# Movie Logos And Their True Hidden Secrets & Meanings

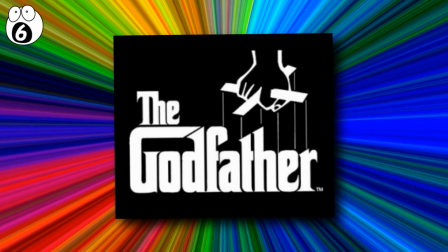The Godfather. One of the most critically acclaimed films of all time,
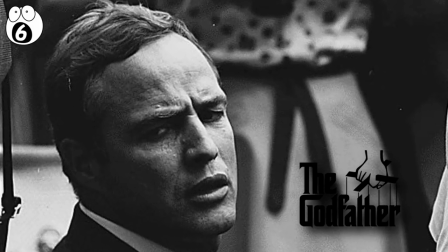and the spawner of a million mealy-mouthed Marlon Brando impressions, the Godfather has an instantly recognizable logo.
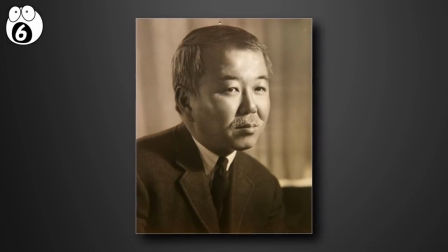It was designed by S. Neil Fuhita, who previously designed the covers of jazz albums, such as Roundabout Midnight by Miles Davis.
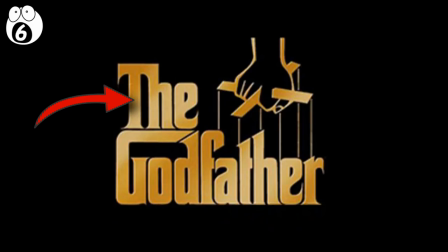Fuhita went with heavy Gothic lettering, usually gold to signify wealth. The top of the G is extended to highlight the first three letters, God.
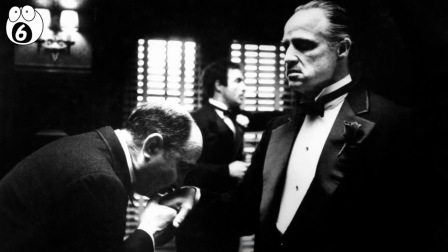The head of the Mafia family wasn't just to be respected, he was to be worshiped and obeyed.
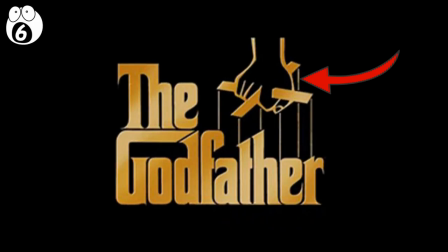Over the second part of the word, Fajita placed a hand holding an X-shaped control bar with puppeteer strings attached.
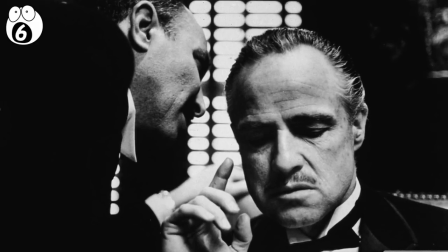This signifies that The Godfather has control over everything that happens around him, manipulating people like puppets, playing out his own story.
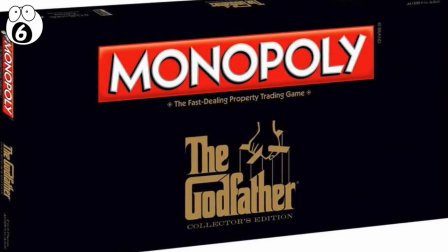It's a simple yet unforgettable logo, and is still seen today on all kinds of merchandise.
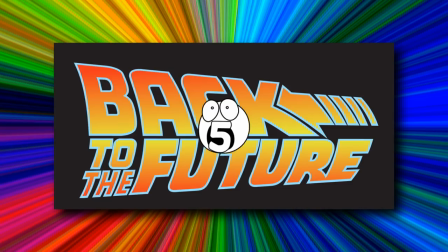Number five, Back to the Future.
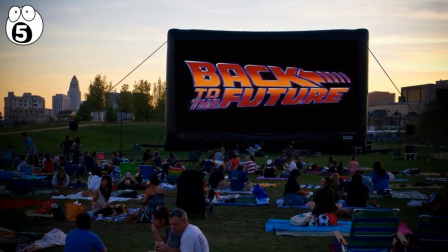The Back to the Future series of movies are full of hidden touches, which have been analyzed by movie enthusiasts ever since the movie first came out.
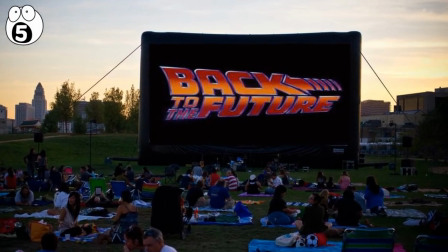The instantly recognizable logo is no different. It's even been referenced by Apple.
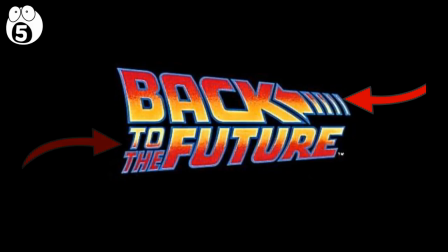Here's why. The lettering is slanted in opposite directions, so back moves backwards, while to the future is moving forwards.
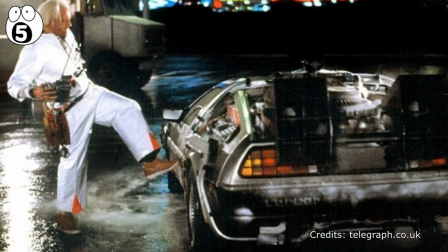The arrow signifies Doc Brown's DeLorean moving backwards in time.
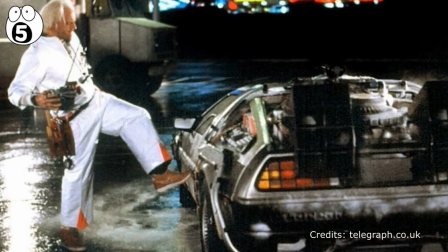In fact, in the title sequence of the first movie, it's animated moving backwards on the screen.
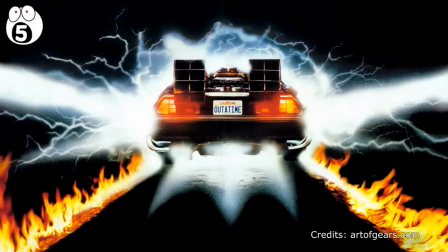The orange to yellow gradient across the lettering symbolizes the fire that erupts as Marty McFly travels back and forward through time.
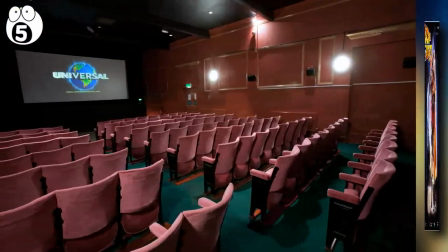However, we almost never got to see this iconic logo. The head of Universal Studios thought the word future would turn audiences off the movie.
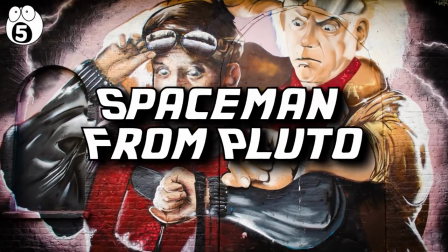He thought it should be called Spaceman from Pluto. That would have been a different logo altogether.
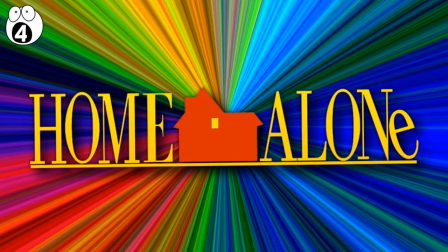Number four, Home Alone. The definitive family Christmas movie, Home Alone has delighted audiences since it was released in 1990.
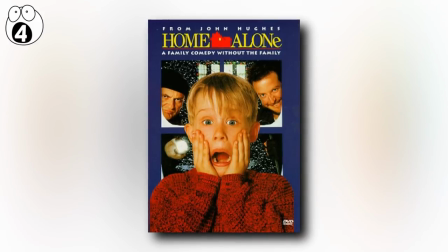It's a simple yet memorable story. You could say the same for the logo.
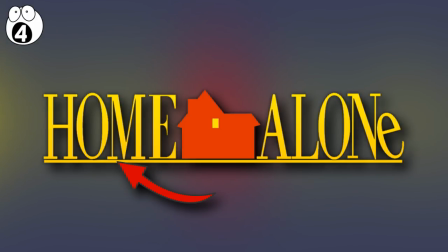It's the word HOME in block capitals, tightly packed together, signifying the tightness of the family unit. Then a simple picture of a house, but with one light on. This signifies the one person who is alone in the house, Kevin McAllister.
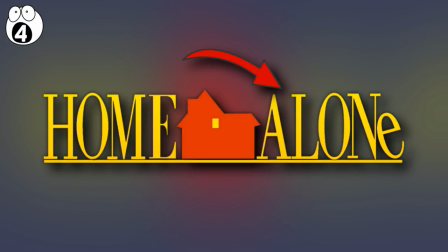The word ALONE is next. Again, letters tightly packed together. But why is the E in lowercase?
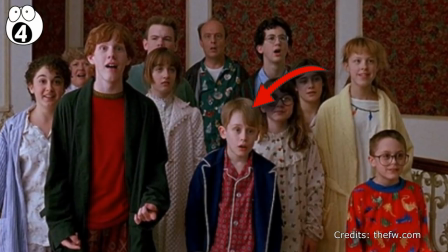Again, this symbolizes Kevin, the smallest of the McAllister family, not quite like the others, isolated.
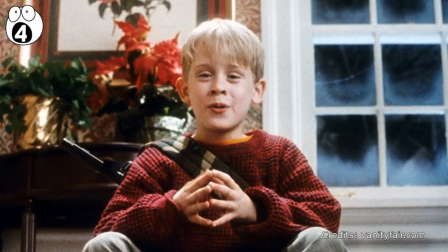This is a logo that makes more sense once you've watched the movie, rather than one that tells you what's going to happen.
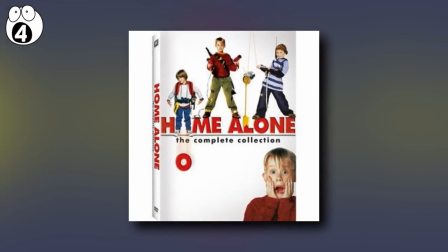Home Alone was massively successful, spotting three sequels all using this logo.
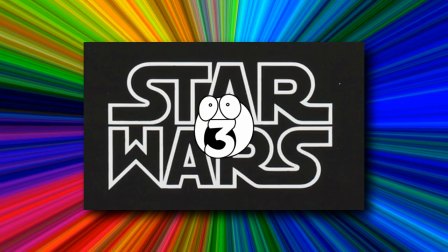Number three, Star Wars.
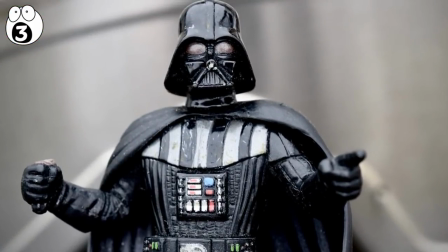As well as being probably the most famous movie franchise of all time, Star Wars pioneered brand extensions and merchandising for movies.
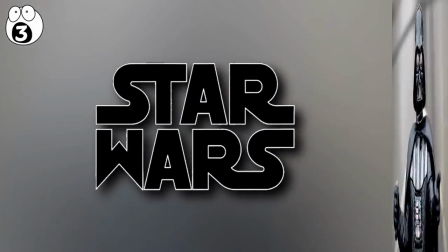For that, they needed an effective logo, and they certainly got one, courtesy of designer Susie Rice.
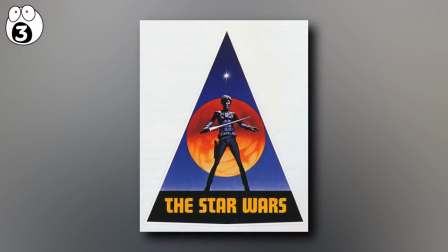Let's ignore the first logo where it was called the Star Wars. Like Facebook many years afterwards, they soon decided against using the definite article.
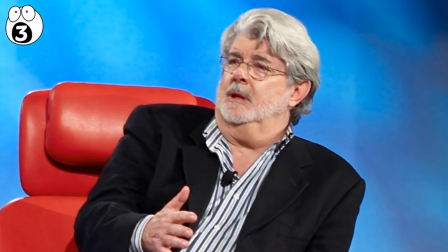Director George Lucas instructed Susie Rice to come up with a logo that was very fascist and very intimidating.
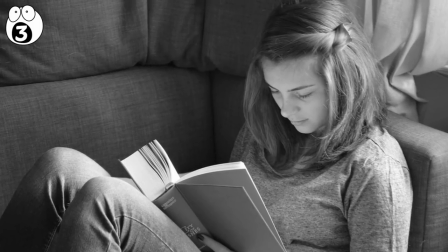She studied the typefaces used in German history and came up with a modified version of Helvetica Black, which formed the basis of the logo.
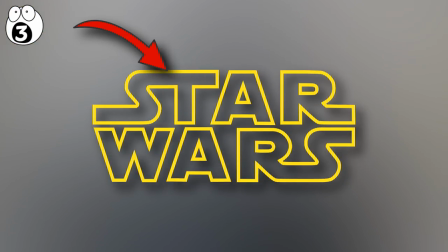George Lucas asked for the S's to extend into the next letter, so they were more distinctive and easy to read.
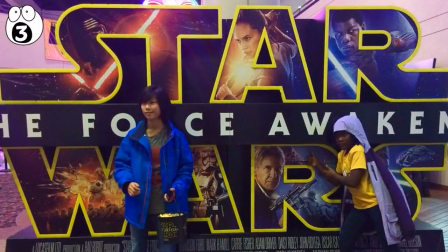There we have the logo that would grace everything from movie posters to lunchboxes for the next 40 years and counting.
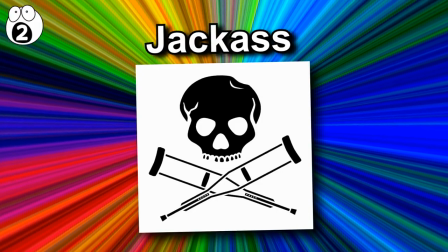Number two, Jackass. 2002's Jackass the Movie was the cinema version of the MTV hit show,
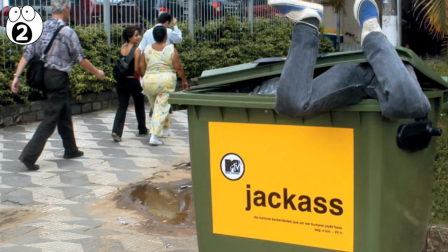where various lunatics would do stupid and dangerous things to themselves, all in the name of comedy.
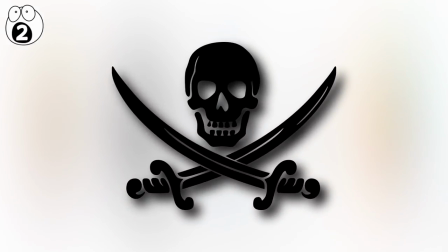It also had an iconic logo, an adapted version of the Pirate Jolly Roger skull and crossbones flag, but with crutches instead of crossbones.
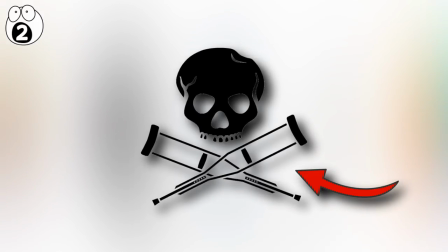This signifies that if you perform stunts like the Jackass cast, you'll end up on crutches a lot of the time.
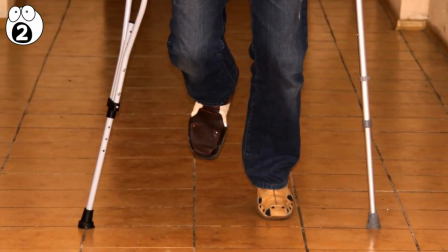Simple and effective.